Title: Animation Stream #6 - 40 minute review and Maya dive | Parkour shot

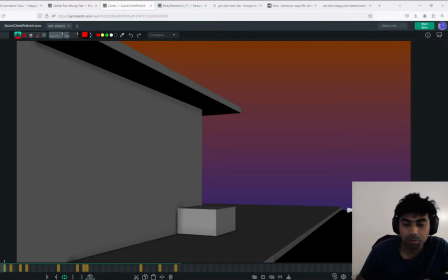0:02 Hello, this will be another stream, possibly the last one with this shot. I am also going to be diving into the Maya file to see if we can do some of the fixes that I'm going to talk about.
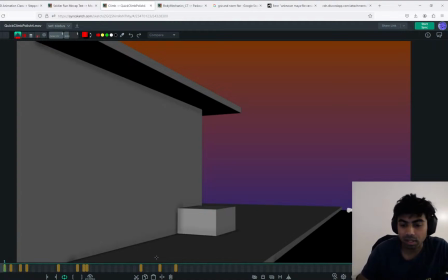0:18 Let's get started by just playing this without the notes. I think this has come a long way
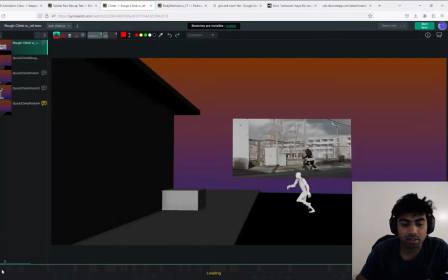0:32 compared to the first one.
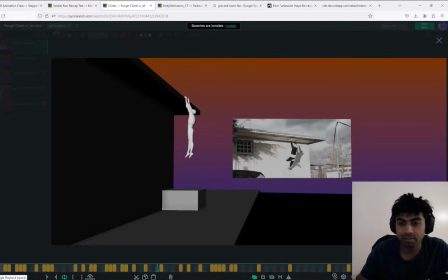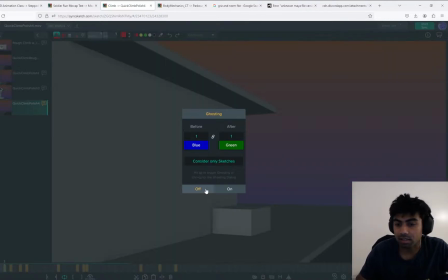0:40 Yeah, definitely a long way. And there are just few main things that I wanted to focus on.
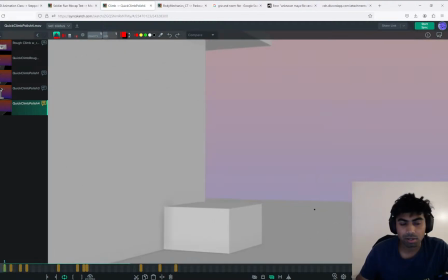0:48 It's just as you're going into the polish phase,
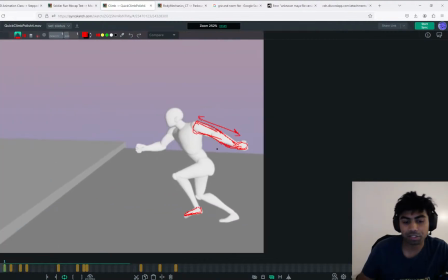0:53 make sure that each and every make a checkbox for yourself on the things that you want to hit,
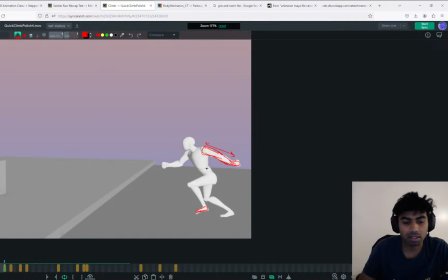0:58 and things might get into like noodling phase where you keep on trying to fix things.
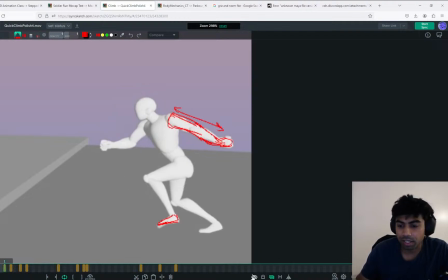1:05 So for example, trying to avoid the straight line, really straight line, and then a curved hand, rather than trying to go for a slight arc and then arcing the arm backward and trying not to
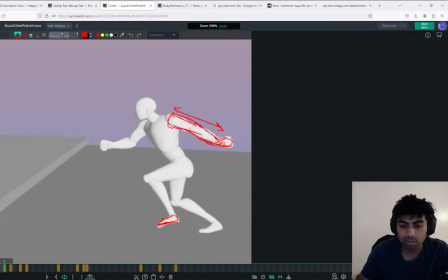1:23 bend the toe this direction too much. It's fine if the toe bends this side, but the other way we just can't bend it as much without force.
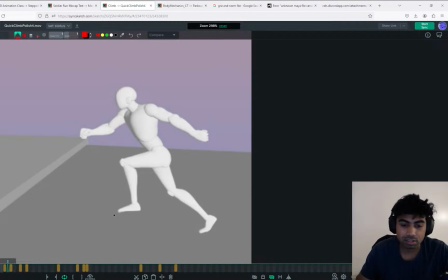1:35 That just feels like it's too floppy right now,
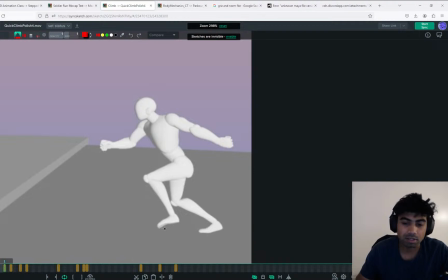1:40 or like a flexible, that there's no bone over there. It just feels fleshy. So definitely try to keep this rotation to the minimum, but you can push this rotation for the drag.
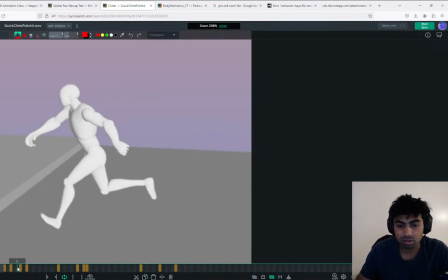1:53 At other places it actually looks good. So this all of this is fine.
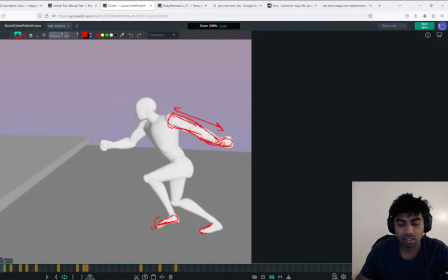1:58 So this is also fine. But that just that one instead, it just looked a bit fleshy.
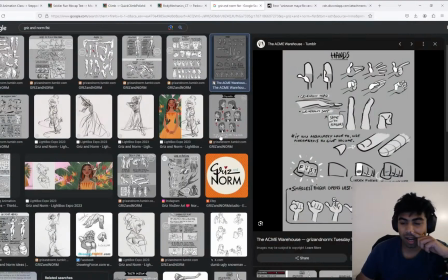2:06 And these are some good hand references that I found when I was learning animation and everything. So even with the hand, trying to make more appealing poses with the hand.
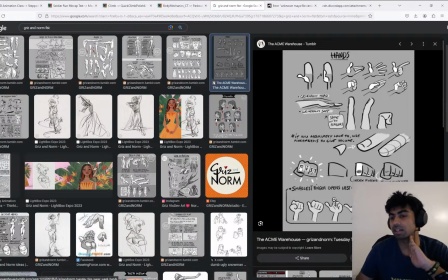2:23 And just give me 1 second. Okay, yeah. And trying to have more appealing poses, trying to make pairs and opening different fingers at a different with a different timing. And also,
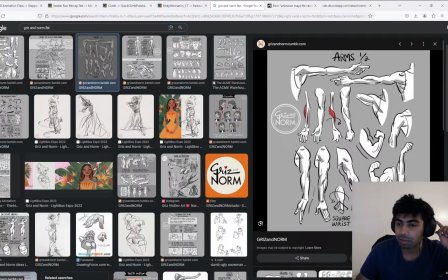2:39 if you observe these angles with the hand and how the bones kind of rotate and how the muscle rotates as you rotate the hand, these are really some good references to get a good line of action, and just understanding the hand muscles in general,
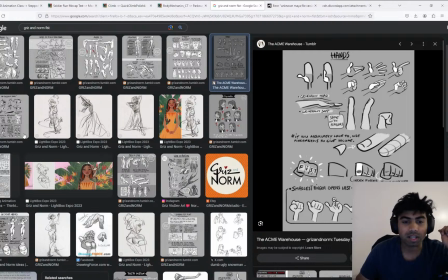2:59 and how to make a fist and how to make the different angles and such. It's Chris and Norm.
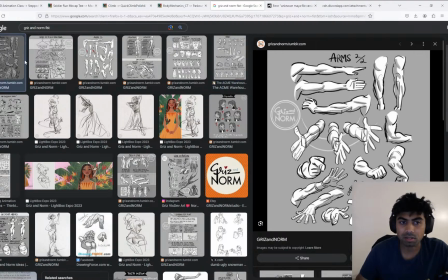3:06 They have a book, but they also posted these comics or this one page references on Tumblr, and then they eventually made it into a book. But these are some really good references. And yeah, going back to that.
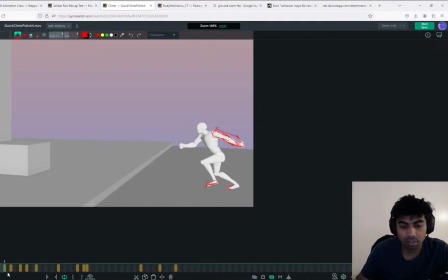3:19 So the reason that I wanted to talk to the fingers are because right now they just feel
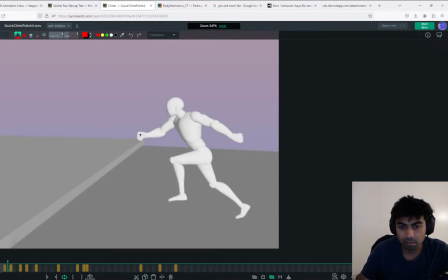3:25 that they're all the finger controls are together rotated, and just feels a bit default rather than trying to get a really nice shape with the fist with an angle and a deeper angle,
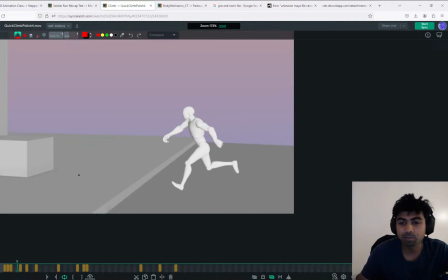3:39 bit of an offset, trying to pair different sets of fingers. And especially over here, all the fingers kind of open up at the same time. That definitely will add a lot to the shot. Even here, all the fingers.
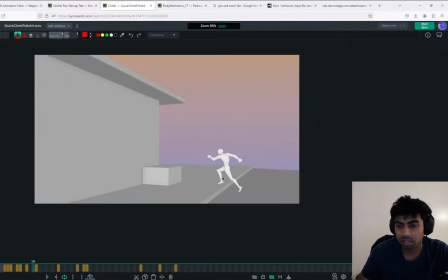3:57 So that's all comes under the polishing phase, and definitely
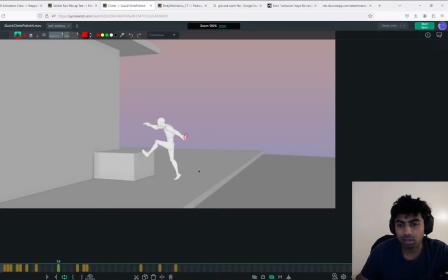4:06 try to get all those arcs in.
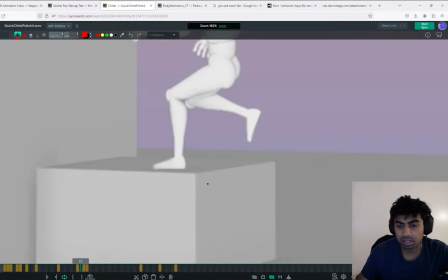4:10 And the biggest thing that I wanted to talk to you about, one of the biggest thing is the way that the leg rises over here.
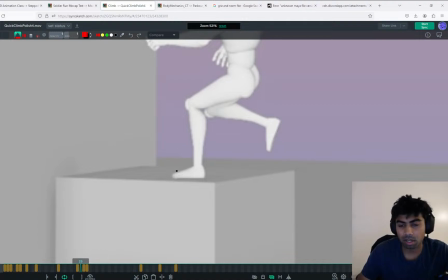4:15 It's kind of not possible to put our entire weight on the toes and lift off. So generally we kind of lift off from the ball of the foot, toe, ball, and then the heel. So try to have that in contact. So this thing is achieved by having the foot roll and not the toe roll.
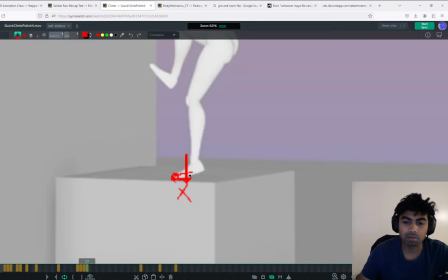4:35 So I'd love to have foot roll going up till here and then lifting off. And this is good. The last instant can be the toe, but the majority of the lift off should happen with the ball of the feet.
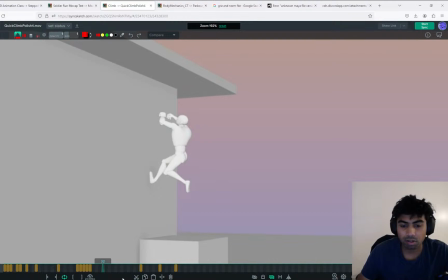4:50 That's one thing. All of this is working really good. And the thing that I wanted to talk about here is, if you observe here, as the character pushes off from this instant,
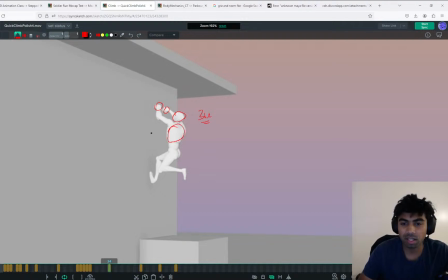5:03 34. If you think about the hands, the head, and the COG, everything moves with the same linear even spacing. So I believe the hand should delay.
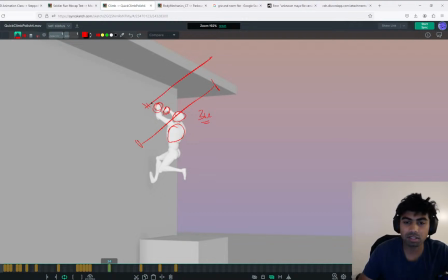5:17 If the spacing is like that, the hand should delay a bit and then increase the spacing and grab onto that. And each one of the other hand can have a very slight offset where maybe one hand reaches a bit early.
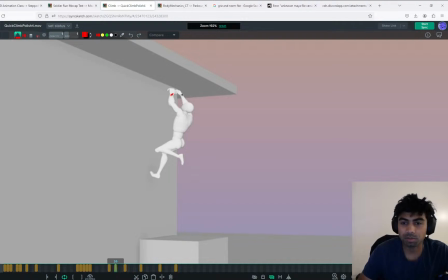5:33 I do see that they have a different silhouette, but in terms of the spacing as well, I will show that in the Maya on how to quickly achieve that.
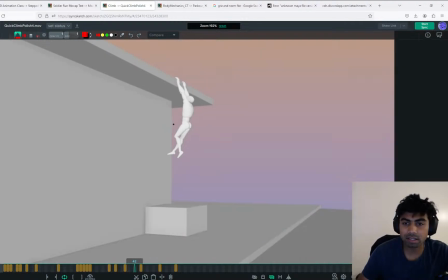5:44 And the other thing that I think that still needs a bit of work is the hang time.
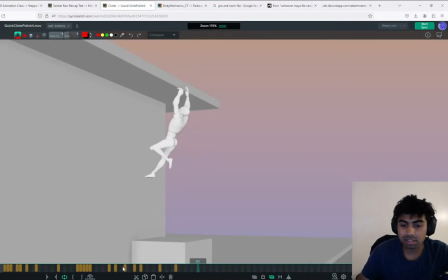5:51 And the reason for that is I think you've got the poses and all there. It's just the ease ins and ease outs. Right now it just feels like there's a, because the spacing from this instance to this instance kind of increases and then holds there.
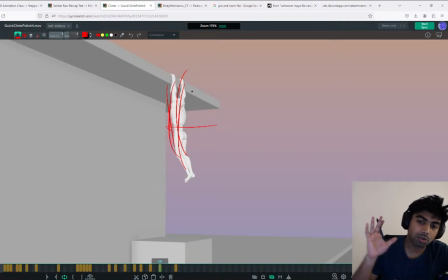6:10 It feels like a cushion where you're pressing. There's a force applied in this direction and it just presses and then just comes out. Rather than for a pendulum where it's always oscillating, it would only come to rest at the bottom.
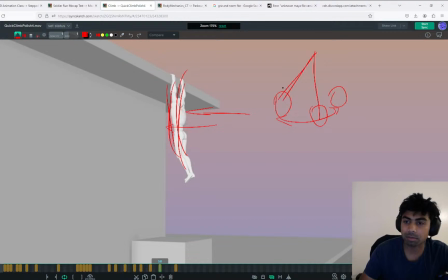6:29 Rather than that, right now it feels like that the pendulum is coming to rest at this instance where there's a force applied here.
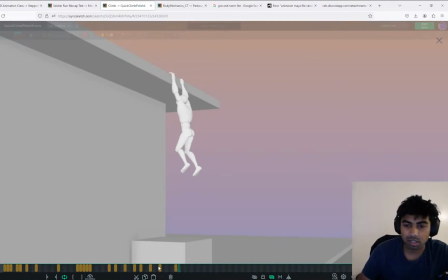6:36 That's one thing that I will also show that in the Maya. All of this looks good.
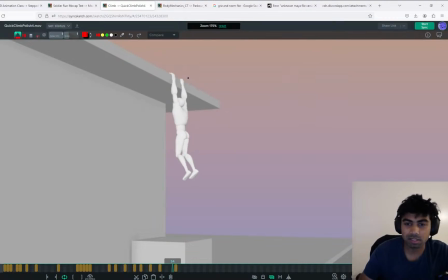6:42 There is this one. This is kind of tough to do, that hand shift. I believe there's some kind of a different mechanic in the reference.
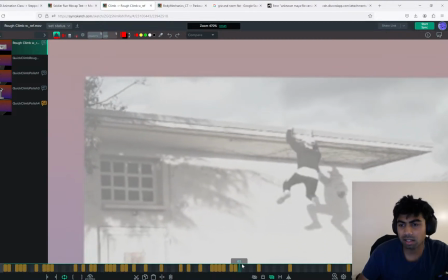6:59 Yeah, I think that's much more faster. I think the fingers are always touching. So there's some part of the hand which is in contact.
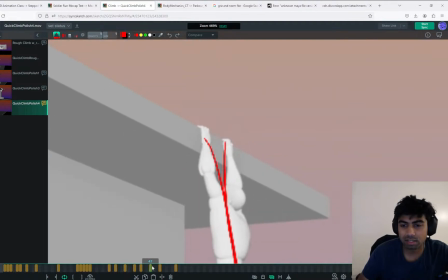7:11 I would try to get that in and also add in an angle rather than trying to get the entire finger up. For example, you could try rotating the wrist so that the pinky finger is the last to
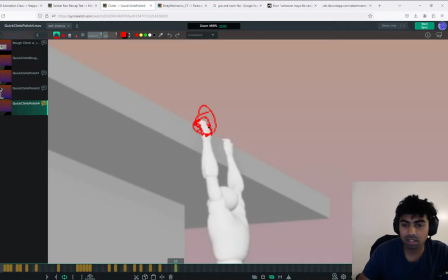7:25 peel off and you have the entire hand out there, and then you kind of have a bit of an overlap with the fingers.
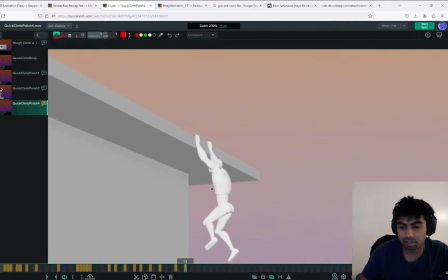7:32 But I think that's overall good. I think I just feel it because of the silhouette. That's one thing over there.
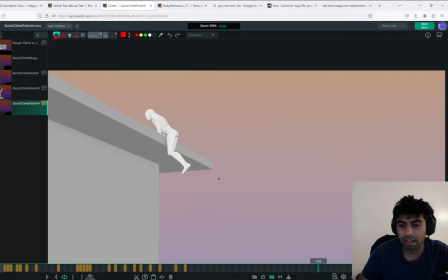7:38 All of the mechanics over here look really good. And just check the arc and the spacing of the feet.
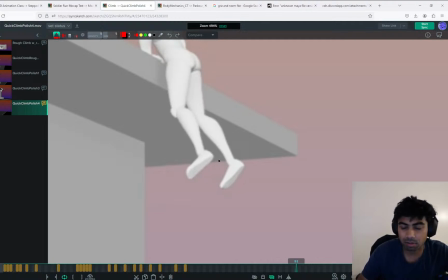7:47 I will also show a tip on how to understand the spacing with the motion trail. But right now, look at the spacing of the feet over here. It just hits a wall and stops moving there.